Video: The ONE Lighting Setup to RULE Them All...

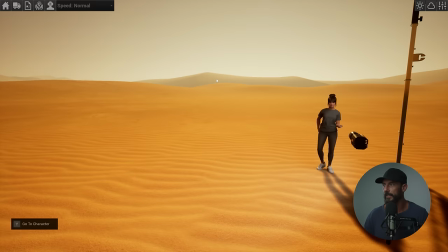484s
this you know okay it's too bright so
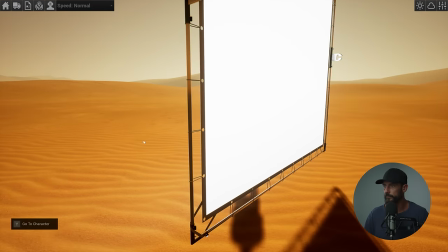489s
let's take it down let's go 50 and let's back it up a little okay
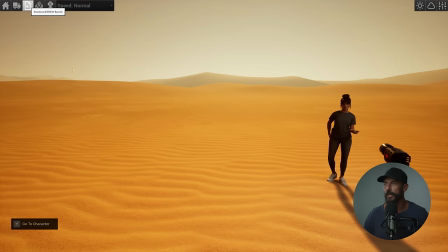499s
much much much flatter number one we're not shooting into the shadow so when you don't shoot into the shadow it already feels flatter.
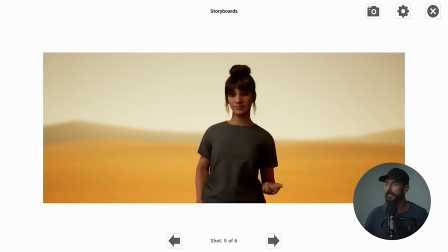508s
Here, nicer, rounder, feels motivated from the backlight. Here, the backlight's on the opposite side from where all of our key light is coming from.
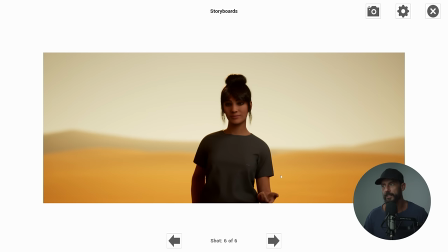518s
You don't want to do that. That's the sun sandwich. Why is it a sandwich? Because we're squishing from the sun over here and from the bounce over here, and our talent is in the middle.
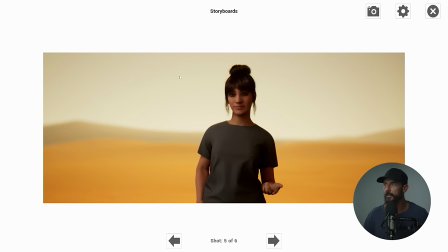527s
The sun wrap is we're wrapping the light around. So the sun is up here. It comes and wraps around our talent.
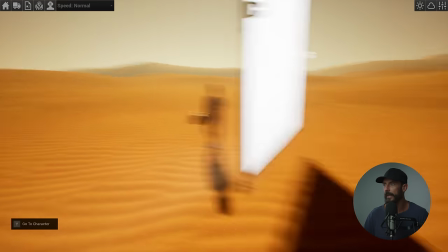534s
Okay, now to make this even nicer if we go back to our sun wrap. So let's rotate.
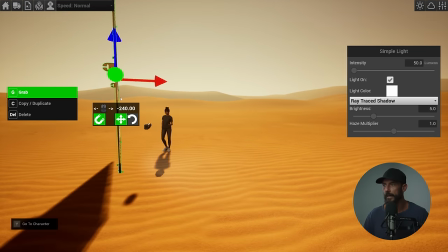541s
Let's go back to our sun wrap. To get even more control, you bring in the neg.
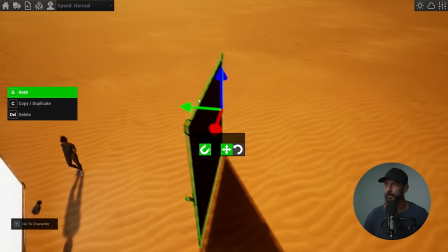550s
And this setup, this V setup, I have built my entire career off of this setup.
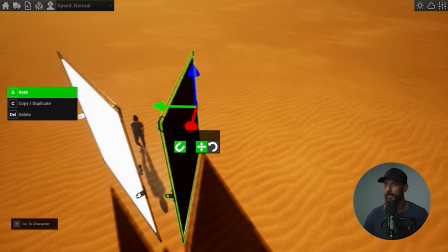555s
If you learn one thing from me, if you take away any idea on daytime exteriors, it's probably not that extreme.
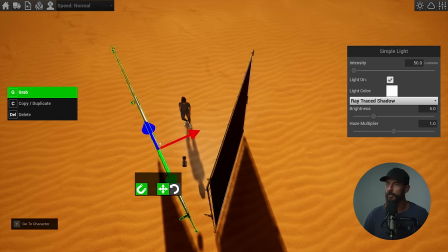563s
You're probably going to want to move this one slightly more this way.
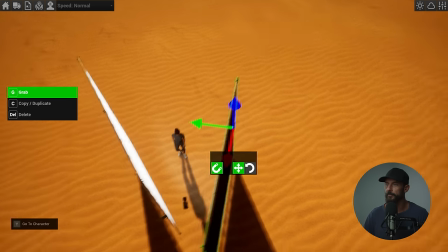568s
And then you want to move this one slightly more in. This is the setup. That's the way the shadow is pointing towards the neg.
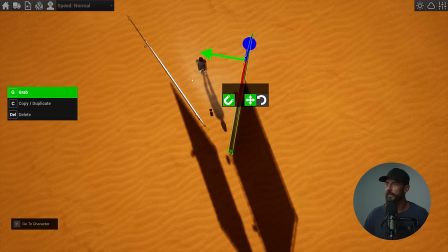576s
The balance is on the side, same side as the sun. And ladies and gentlemen, you now have a trick.
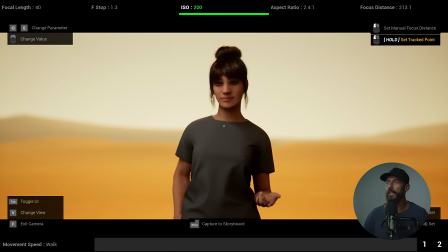584s
Right now, the thing is, you're going to have to get good at this balancing act.
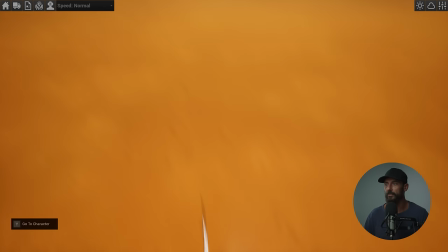587s
But getting good at the balancing act is easy if you know where to place all these things, because it takes all the pressure off of you on going, hey, where are we going to place the talent?
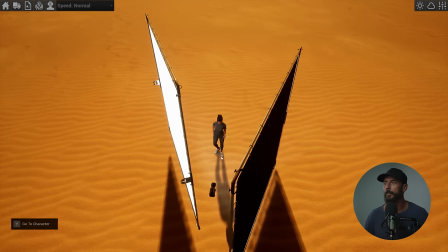594s
I know, in the backlit spot. Where are we going to place the camera? I know, on the shadow side. Where should the sun be relative to the talent? I know, in the exact same spot that it always is.
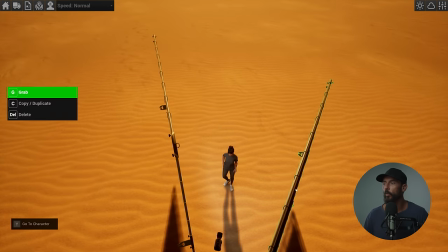604s
And if I want a little more level, if I want it to feel a little bit more natural,
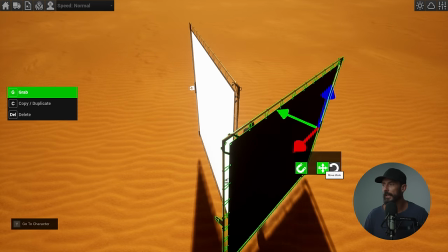609s
I just open this up so I get more light running down the side of the talent's face over here.
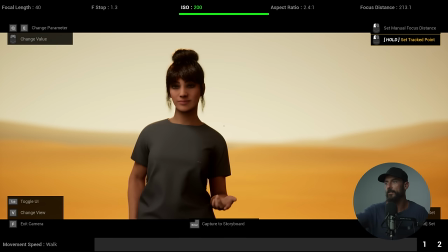616s
So if I open up that neg, it allows more light from the back right hand side,
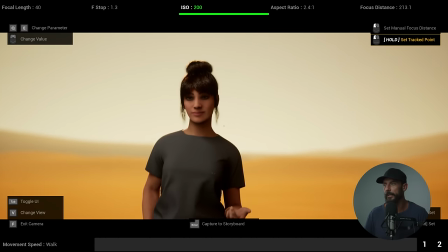620s
which is over here right opens it up makes it feel a little bit nicer or you just back off the neg altogether
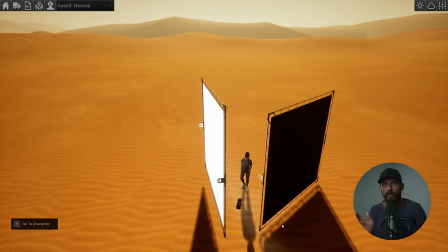625s
but this is the setup a little v around sun wrap do not sun sandwich i don't know how much easier you could get one trick but this idea has saved me well not that doesn't doesn't hasn't saved me anything it's essentially created almost every look that i've ever been happy with on set it feels the most natural it's the most dependable it allows you the most creative control on set to set levels because you can control what's in the foreground and then for scheduling all you have to do is make sure that the sun is not in the frame as long as the sun isn't in the frame you're going to have maximum control so if you learn this if you employ it guess what you now have a trick and not just any trick a trick i know is going to work so a lot of the stuff on this channel is like well maybe this is how they did it or this is how i would do it. No, this is how I've shot hundreds of commercials and the vast majority of the time I'm looking to employ this setup. It doesn't matter if it's inside, if it's outside, I'm looking to employ this setup because I know it's going to get me 80% of the way there. No matter what the story is, no matter what the mood is, you can make it high key, you can make it low key, you can make it darker, you can make it brighter. All of those things, you just have to have the same foundation from which you're launching your attack on how to make good images. So let me know if it works for you. Let me know if you like the sun sandwich. I don't know if there are many people that do. But yeah, this is my one trick that I am sharing with you. Do with it what you please. Okay, that's going to do it for this one. Many thanks. We'll see you in the next one. Goodbye.